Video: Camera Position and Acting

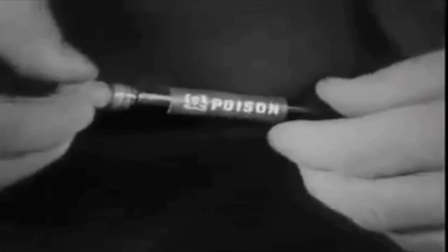(0:11)
Decisions about where to place the camera were important for ensuring that the action would be comprehensible to the viewer.
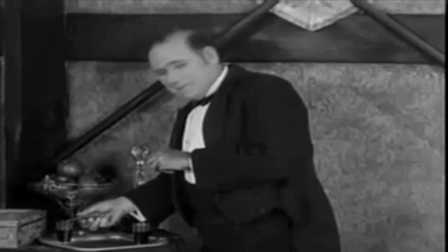(0:16)
The edges of the image created a frame around the events depicted. Objects or figures in the center tended to be more noticeable.
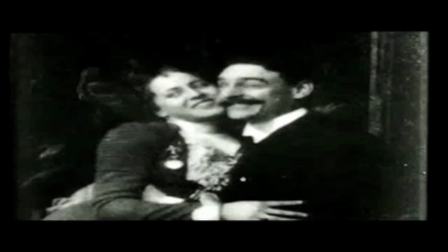(0:24)
Methods of framing the action changed after 1908. In order to convey the psychology of the characters, for example,
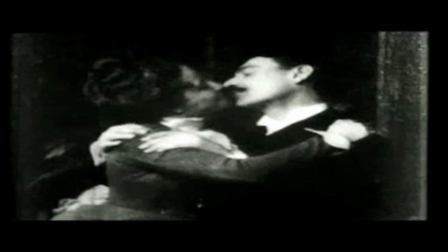(0:31)
filmmakers began to put the camera slightly closer to the actors so that their facial expressions would be more visible.
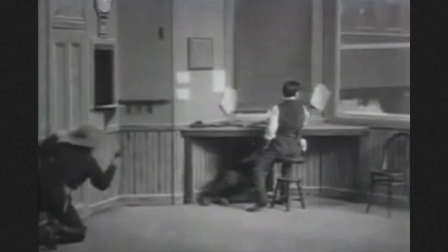(0:37)
This trend seems to have started about 1909, when the 9-foot line was introduced.
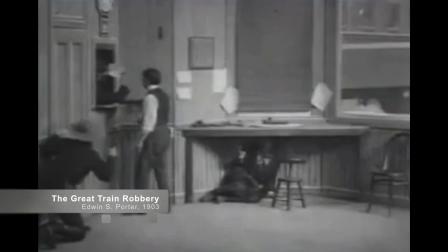(0:42)
This meant that the camera, instead of being 12 or 16 feet back and showing the actors from head to toe,
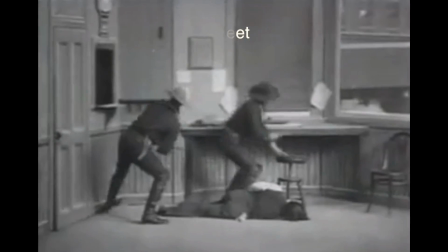(0:47)
was placed only 9 feet away, cutting off the actors just below the hips.
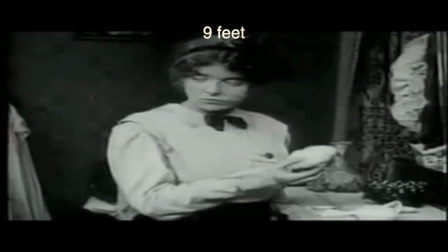(0:52)
Some reviewers complained that this looked unnatural and inartistic, but others praised the acting in films by Vitagraph, which pioneered this technique.
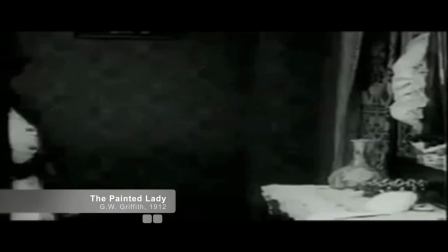(1:01)
Griffith in particular explored the possibilities of enlarging facial expressions.
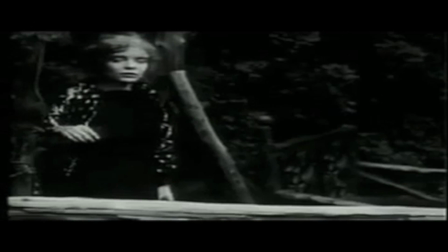(1:06)
In early 1912, he began training his talented group of young actresses, including Lillian Gish, Blanche Sweet,
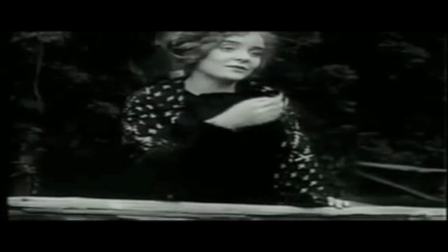(1:14)
Mae Marsh, and Mary Pickford, to register a lengthy series of emotions using only slight gestures and facial changes.
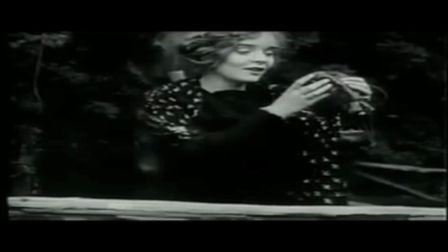(1:22)
An early result of these experiments was The Painted Lady in 1912,
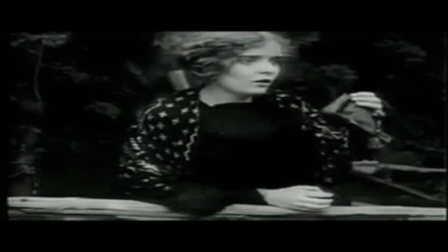(1:26)
a tragic story of a demure young woman who is courted by a man who turns out to be a thief.
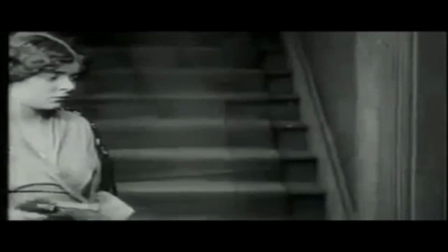(1:32)
After she shoots him during a robbery attempt, she goes mad and relives their romance and fantasy.
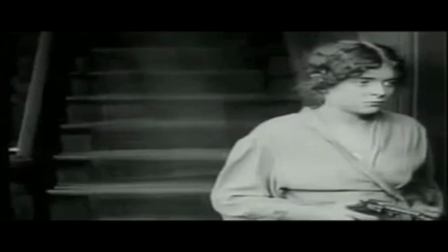(1:38)
Throughout much of The Painted Lady, Griffith places the camera relatively close to the heroine, framing her from the waist up so her slightest expressions and movements are visible.
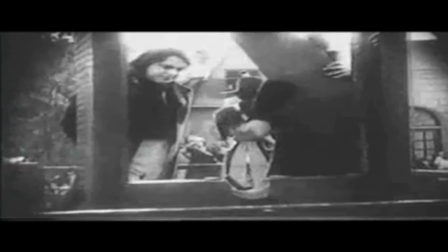(1:47)
During the early teens, conventional pantomime gestures continued to be used, but were more restrained and were increasingly used in combination with facial expressions.
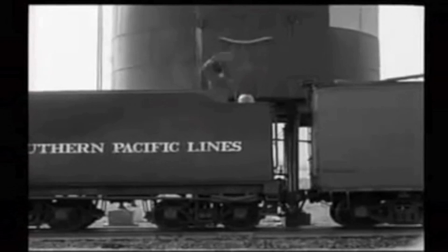(1:57)
Another technique of framing that changed during this period was the use of high and low camera angles.
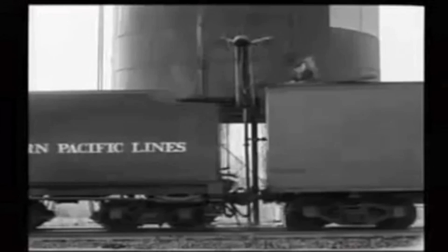(2:02)
In early fiction films, the camera usually viewed the action at a level angle, about chest or waist high. By about 1911, however, filmmakers began occasionally to frame the action from slightly above or below,
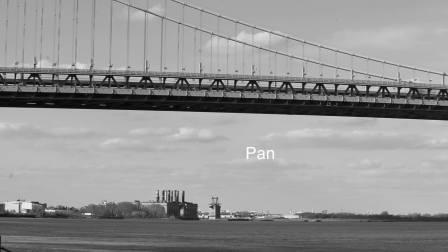(2:15)
when doing so provided a more effective vantage point on the scene. During these same years, camera tripods with swiveling heads were introduced.
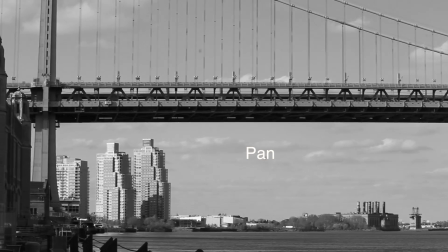(2:24)
With such tripods, the camera could be turned from side to side to make pan shots or swiveled up and down to create tilts.
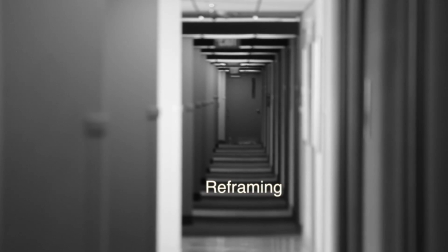(2:31)
Tilts and pans were often used to make slight adjustments or reframings when the figures moved about.
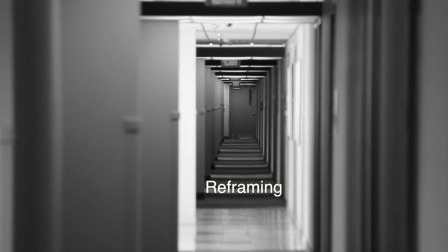(2:36)
This ability to keep the action centered also enhanced the comprehensibility of scenes.